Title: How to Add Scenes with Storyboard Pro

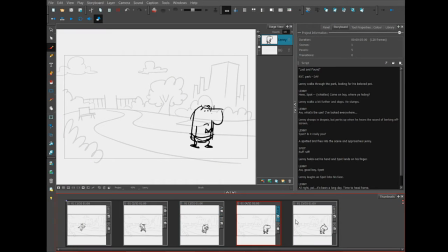[0:03]
I've continued going through the script, and here are the panels I've drawn so far. And I want to point out that this scene was designed to be a wide shot, to be sort of an establishing shot, to let us know where we are in this story.
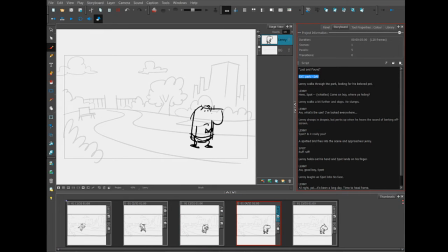[0:20]
That's what I see here is exterior park day. Lenny walks through the park. So I chose this wide shot to show him walking through the park. But now that he stops, and he's going to have a little bit of an emotional moment, I want to get quite a bit closer on him. So that's how I know that it's time to create a new scene.
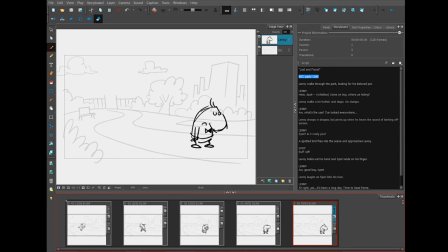[0:40]
So to create a new scene, I'm going to come up to this storyboard toolbar again, and instead of new panel, I'm going to look for this one that has a big thick border on it to make it distinguished from a panel. This one, if you hover over it, says new scene.
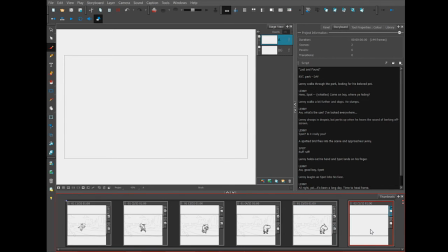[0:58]
All I need to do is click it, and then a new blank fresh scene appears down here in the thumbnail area.
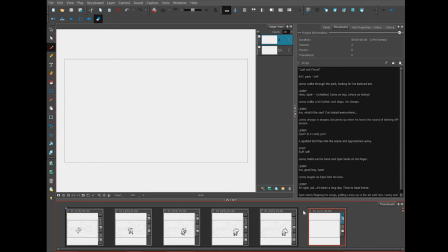[1:06]
Take a look down here and you will see that there is a separation between everything that was in scene one, which is surrounded by a black box, and now there's a gap, and now we have scene two,
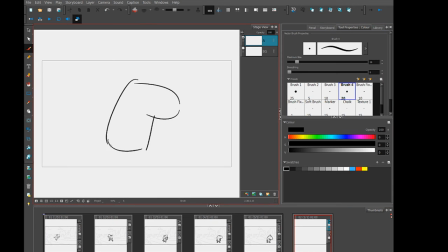[1:20]
which is going to be enclosed in a gray box. Now that I have a new scene to work in, I'm going to start drawing the poses that are suggested in the script.
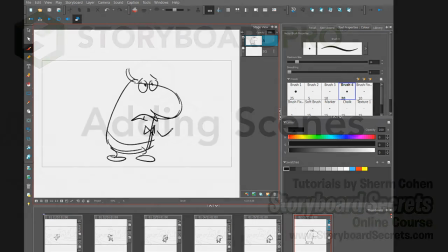[1:29]
So I'm going to go through the script and come back when this scene is done.